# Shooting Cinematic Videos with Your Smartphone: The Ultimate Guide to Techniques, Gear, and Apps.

Imagine the camera on a gimbal or a slider and replicate that move with your hands.
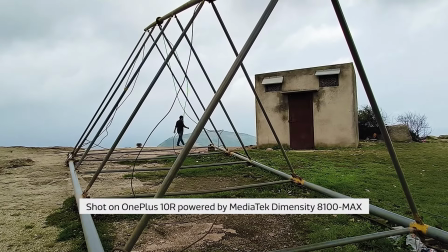(4:17)
Whenever possible, add a human element to tell a story, create interest, and to show scale. A creative way to liven up your video with interesting movement is via time lapses or hyperlapses.
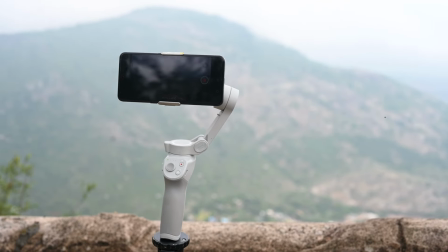(4:32)
Place the camera on a tripod or a solid surface and capture the movement of clouds over a time.
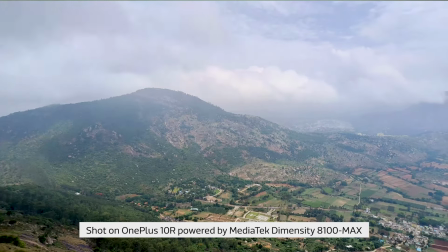(4:37)
You can take your time lapses to the next level by adding another movement either horizontally, vertically,
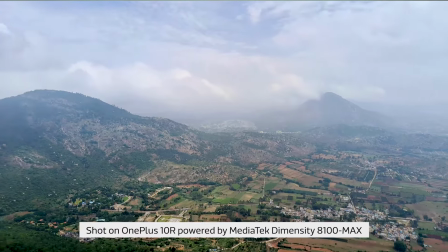(4:44)
or diagonally by setting up the phone on a gimbal to move from point A to point B. For detailed shots, use macro mode
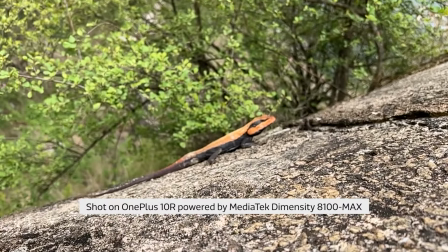(4:53)
to make the most of MediaTek Dimensity 8100 Max processor's lossless zoom capability.
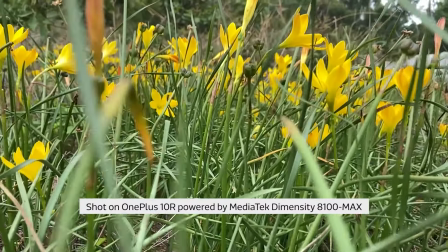(5:01)
Experiment with frame rates, slow-mo, and capture interesting visuals.
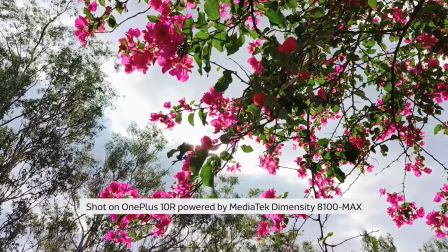(5:07)
Play with light. Reveal the sun or capture light flickering through leaves and causing lens flares.
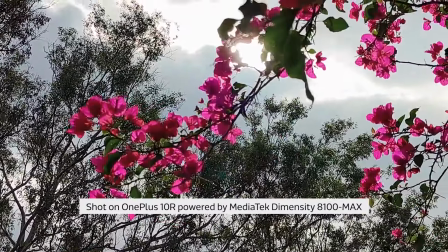(5:14)
Lens flares add a lot of creativity to your shots and make your footage look more professional and cinematic. And finally, link your shots.
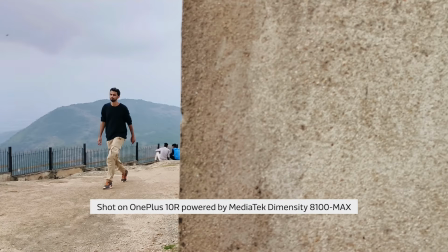(5:23)
Instead of stitching random clips together, add context and meaning by stitching shots that are linked to the previous shot.
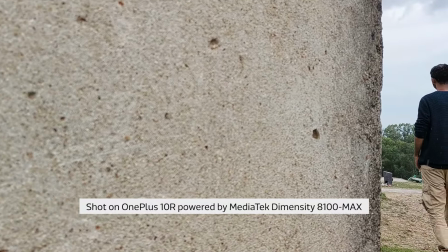(5:31)
This is one of the easiest tricks that will take your simple video to the next level. It's also very important to choose the right kind of music and color grade your clips to give them a professional and cinematic look. All this is easily possible on the phone as MediaTek's Dimensity 8100
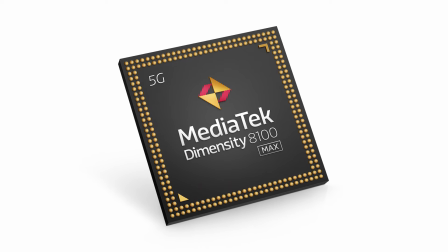(5:50)
Max processor allows you to work on your edits without heating up due to its thermal control feature. Here's the final video after we've put together all the clips we've shot today. Hope you like it. It's truly amazing to see what mobile phones are capable of today. Hope you all use these tips in your next travel videos. Do share a link to your videos in the comments for us to see.
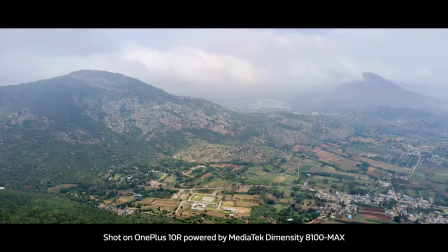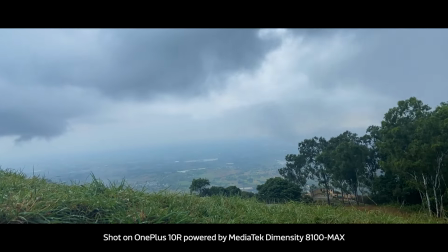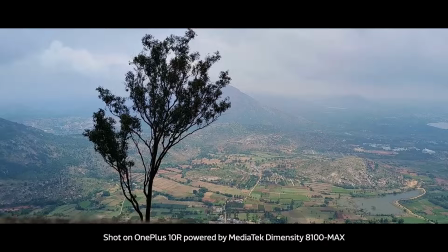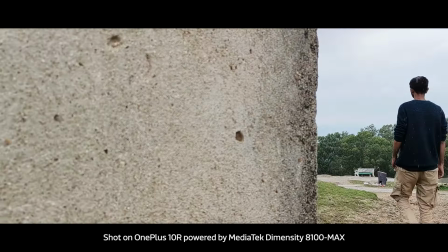That's it for today. If you like this video, please like, share and subscribe for more content. See you in the next video.